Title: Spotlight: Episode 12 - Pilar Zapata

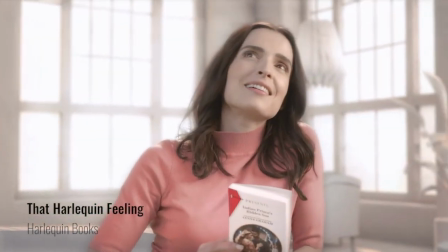0:16 Harlequin Spot, it was a fun commercial. We made it with Paul Reese, with Round Agency.
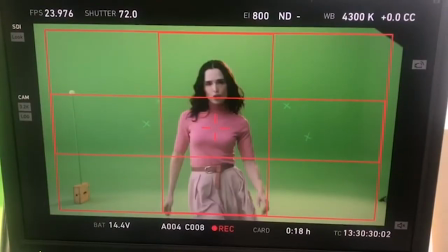0:23 We were making this world for this girl, that this world has to be so clean, so beautiful.
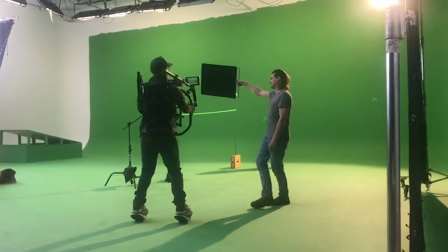0:30 It has to look like a book. I love the way the CGI and the live action of the woman looks like. What we really put on the spot was many, many different flavors.
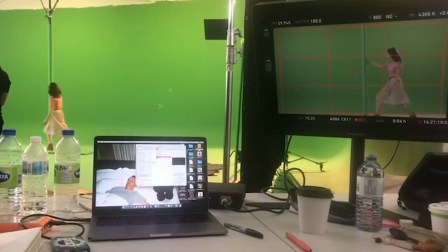0:45 First of all, the dancing thing. For me, it's so important when you feel good, you feel like you want to dance, you know?
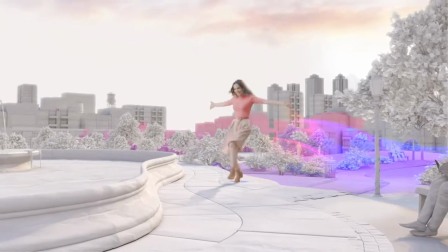0:53 I don't know if it's because of my heritage, but I feel like that flavor that we put on the spot was awesome. The woman has to feel comfortable, feel like she has a feeling and she can explode it.
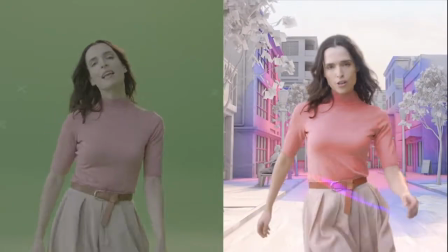1:07 We were talking about this narrative that you are inside a book, but you are feeling the way the book makes you feel.
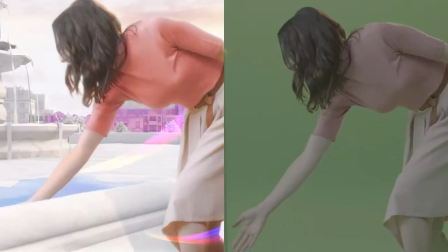1:15 For me, the casting and the directing actors on the set is so important. So I try to make a back story for each character I have on the spot. So when they are there, they feel the emotion, even that you are on a green screen place.
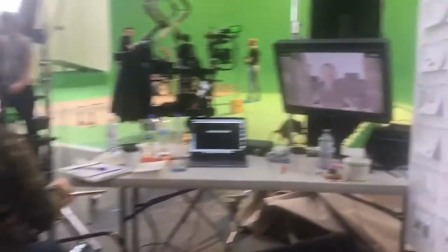1:35 Without a great team of VFX, you cannot do anything.
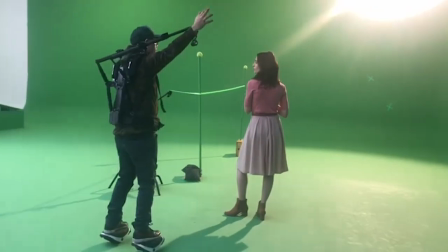1:38 I love them to bring their ideas, and I ask how they see it, and how they see it not only on the technical, I wanted to connect with them in the human aspects.
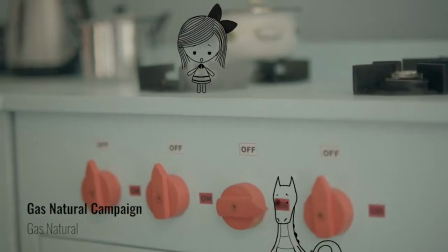1:57 Well, with Gas Natural, what Gas Natural as client wants, they want to
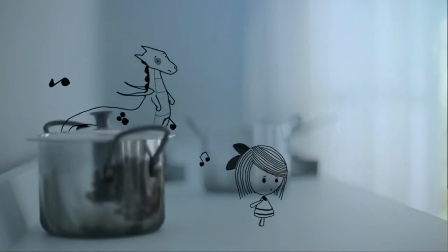2:05 communicate to kids how to be careful with all the appliances that you use with gas. In Latin America, it is good to know that kids has to do their own food. So their moms or their dads go away all day to work,
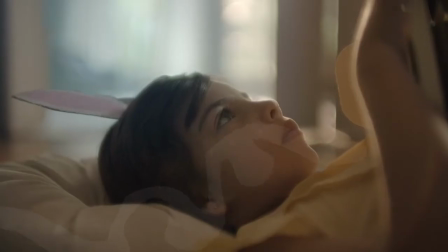2:24 and kids have to come back from school and do their own meal. I think the first thing to work with kids is to connect with your own inner kid, first of all, so they can see you as a kid. I don't want them to know that I'm the authority, so I don't want them to know that I'm the director,
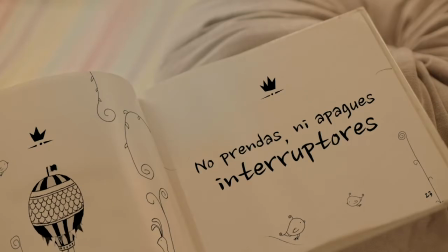2:46 because that disconnects us. The choice to make a song for kids, it was the best thing to do. And the other part was, let's make this piece to be like in their world.
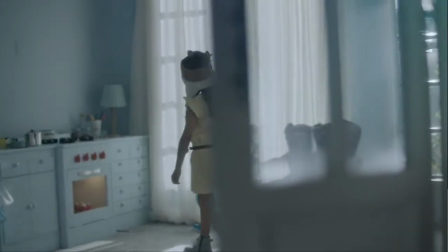3:01 So my first
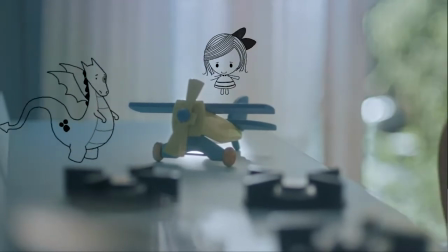3:04 decision as director was to put the camera down and to have the point of view of the kids. The second thing was to build to, like in these places and this house, to try to have natural moments for them. Like, for example, we had this kid reading a book.
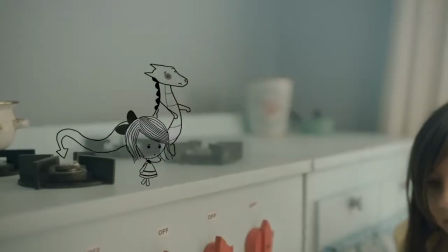3:25 We had this kid playing with her mom in a kitchen, but in a kitchen that is not a kitchen. It's a kitchen for kids. All these different choices, the music, the environment, and the different moments of playing were the best choices to have this campaign to be accessible for kids.
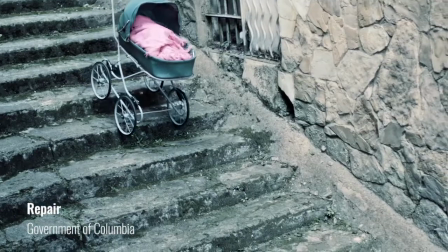This spot is about the victims of war conflict in my country. So it's a tough issue to talk about.
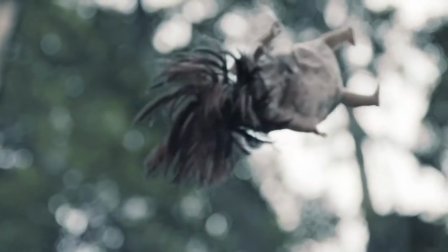4:10 This commercial talked about a girl that has this doll, and this doll get hurt.
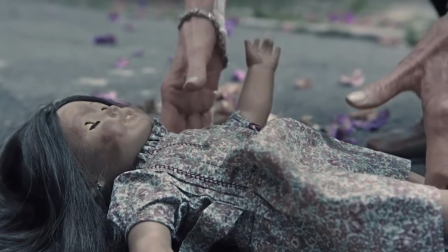4:16 So it was a beautiful metaphor.